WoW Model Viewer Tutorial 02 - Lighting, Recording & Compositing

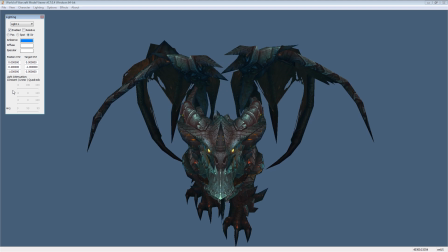(4:18)
We can do blue, and there. He kind of looks like he belongs underwater or in a very dark night set.
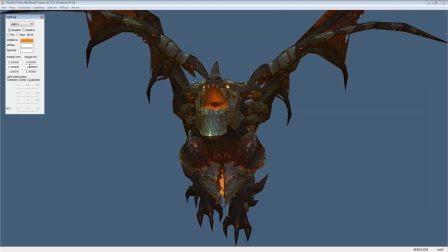(4:27)
But, let's go back to our orange. Now, we can also try out, you know, red.
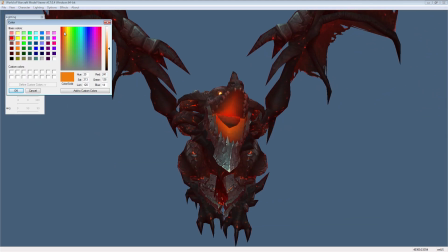(4:33)
You know, see, ooh, that kind of looks nice. But you can go through here and play with these colors for a very long time before you get what you want.
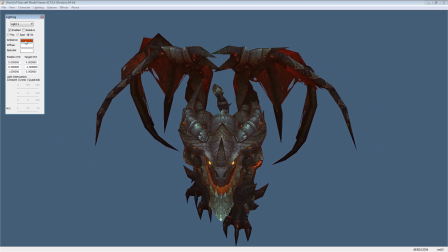(4:42)
Now, ambient light is basically the light that's just on all the time.
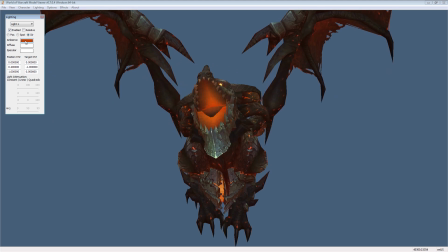(4:47)
This is, you know, the light that's going to color him even if all the lights are off.
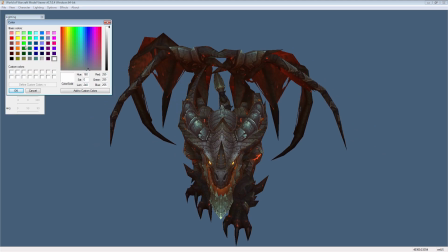(4:54)
And it's basically the light that seeps into all the shadows.
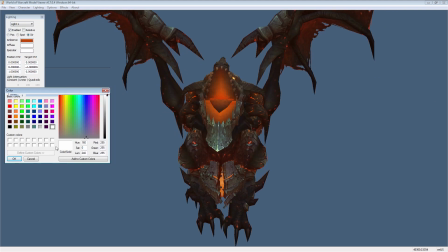(4:58)
Now, directional light, which is what we're doing now, is the light that's hitting him directly.
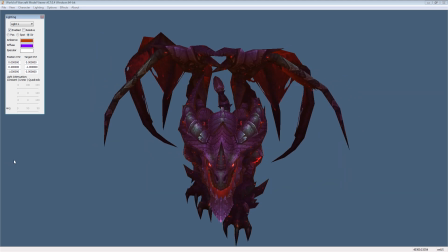(5:03)
Now, if I do a purple, You'll notice that that changes him quite a bit. He goes from being blue to being purple.
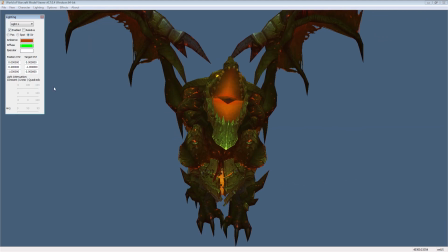(5:10)
And I can do, you know, green. And that gives him kind of a sickly color.
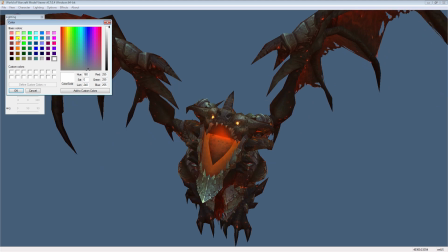(5:16)
But white takes him back to his original color. I think for this, we're going to want to create, you know, kind of a orange-yellow.
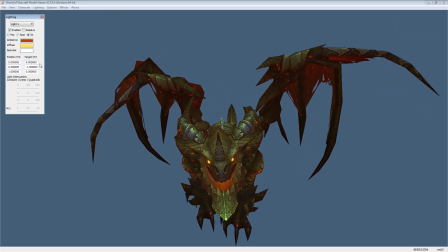(5:27)
And then we'll brighten it up a little bit. Just so we don't go too far.
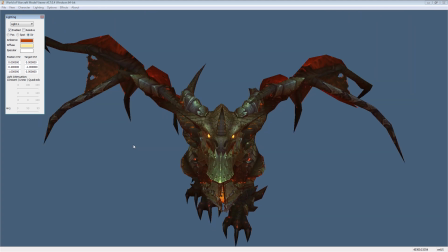(5:35)
There. Something like that looks good. That kind of looks like he's in the Firelands.
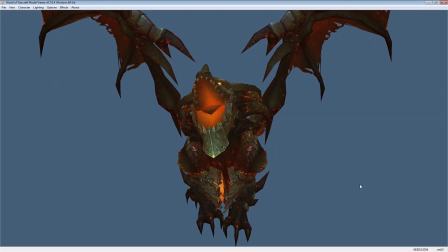(5:40)
So I can close this. And now we're talking. And now it's time to figure out how we're going to record him.
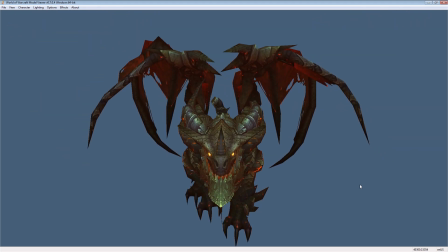(5:48)
Now, there's lots of software out there. And some are better than others.
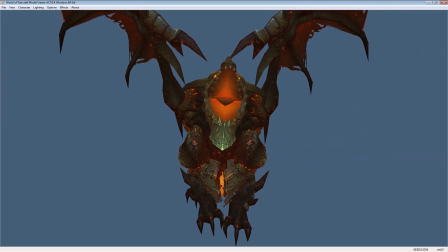(5:52)
But I found that Fraps actually has a really nice little function here.
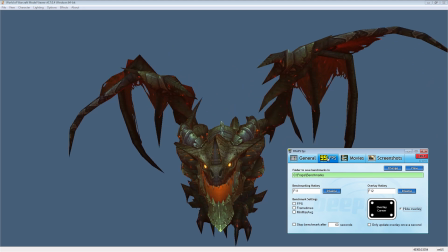(6:00)
Now, first thing you're going to want to do is obviously when the frames per second thing, make sure it's on hide overlay.
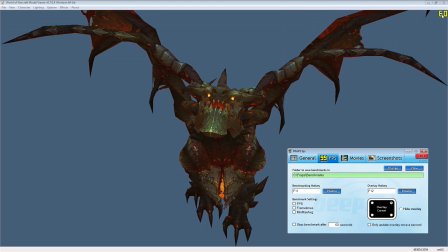(6:06)
I mean, if you have it show up, you know, look here. I have 60 frames, but that's going to record.
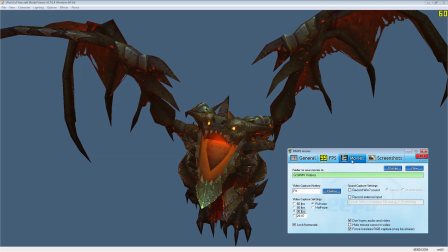(6:12)
At least I think that's how it happens. Anyways, I'm going to leave that on just for a bit.
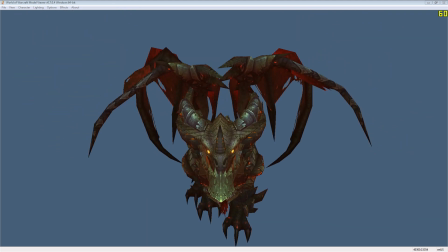(6:18)
You can see my frame rate's dropping immensely. Now, oh, one important thing to note.
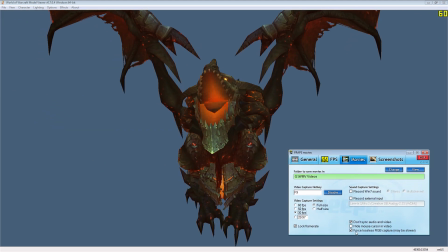(6:26)
When you're compositing a character, you're going to want force lossless RGB capture on.
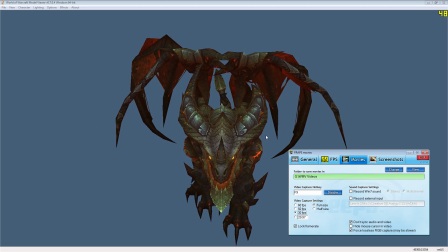(6:31)
The reason for that is if I record and then I try to select this background,
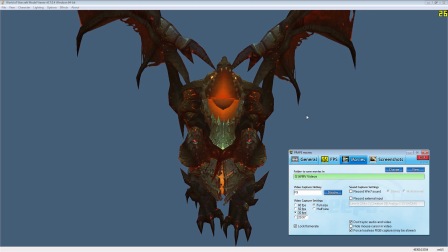(6:39)
if I try to select this background color, it's going to,
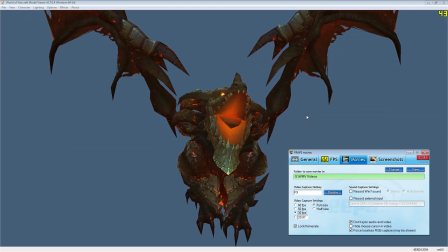(6:45)
it's going to record every single pixel exactly the way it should. So I'm kind of happy with these settings for right now.
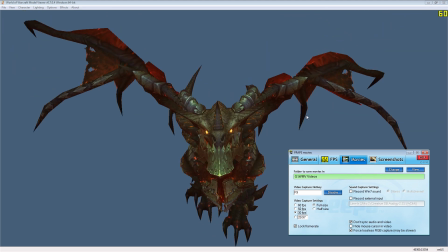(6:53)
So let's hit record and see how we're doing.
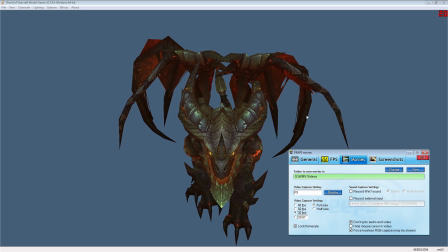(6:55)
Now you'll notice almost instantly that my frame rates dropped dramatically and I just had a major lag spike right there.
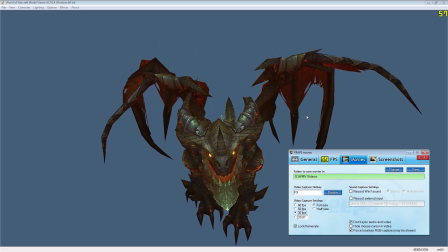(7:05)
But, you know, the sad part is it's going to record that way too. I want this nice smooth motion we see at 60%.
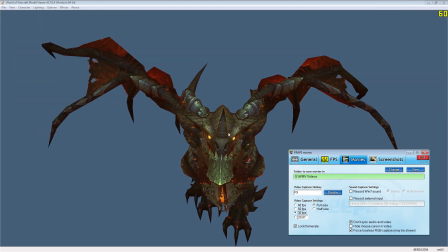(7:13)
Now, that is why we slowed down his animation, so Fraps will actually work better.
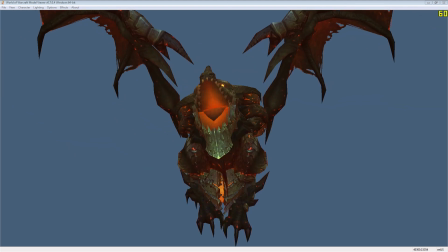(7:21)
Now, even with, you know, I'm going to turn off the frames per second.
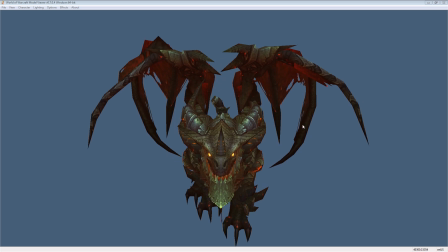(7:25)
Even with the force lossless RGB, you know, this isn't a really good color for compositing Deathwing out of.
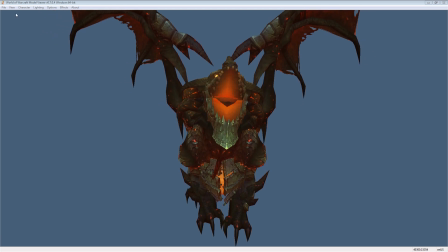(7:33)
Why? Because you want a color that is not in the character.
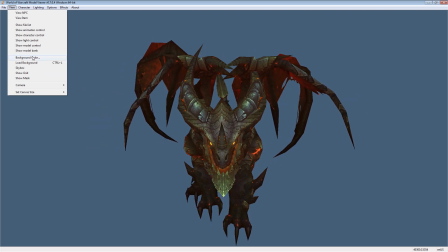(7:38)
He has a lot of blue in there, so there might be some overlap. So let's choose a nice color.
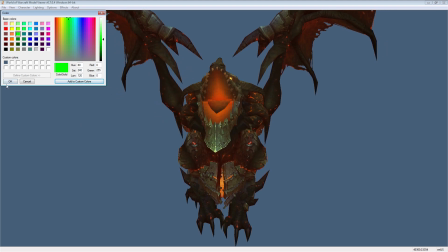(7:43)
And let me add that to my custom so I can get back to it. Green.
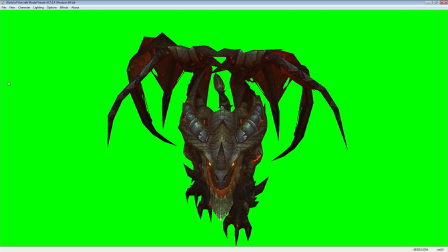(7:48)
Now, there is no possibility any pixel of Deathwing is going to have this green in it.
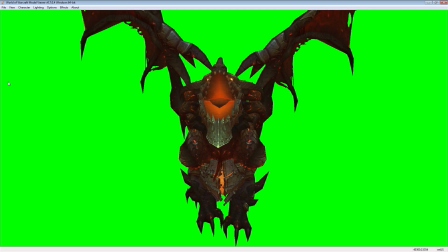(7:55)
So this makes it a perfect one. So now I hit my F9, which is my capture key for Fraps.
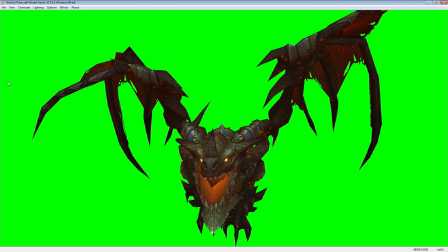(8:02)
And it's going to go through. I'll let it cycle like 2 or 3 times.
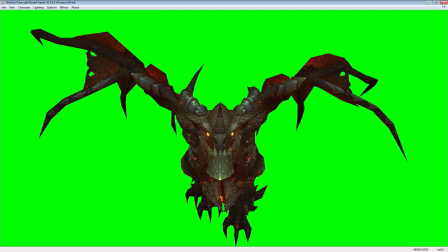(8:07)
So now that I have my creature, it's time to close WoW Model Viewer. We're actually done with WoW Model Viewer.
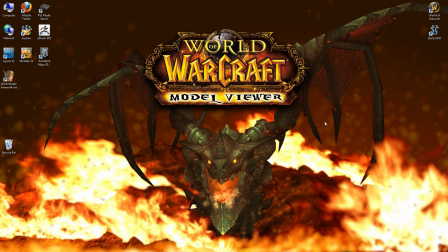(8:15)
Everything else is done using After Effects or another editing software. I used After Effects to create the opening because I did a lot, I mean a lot, of special things.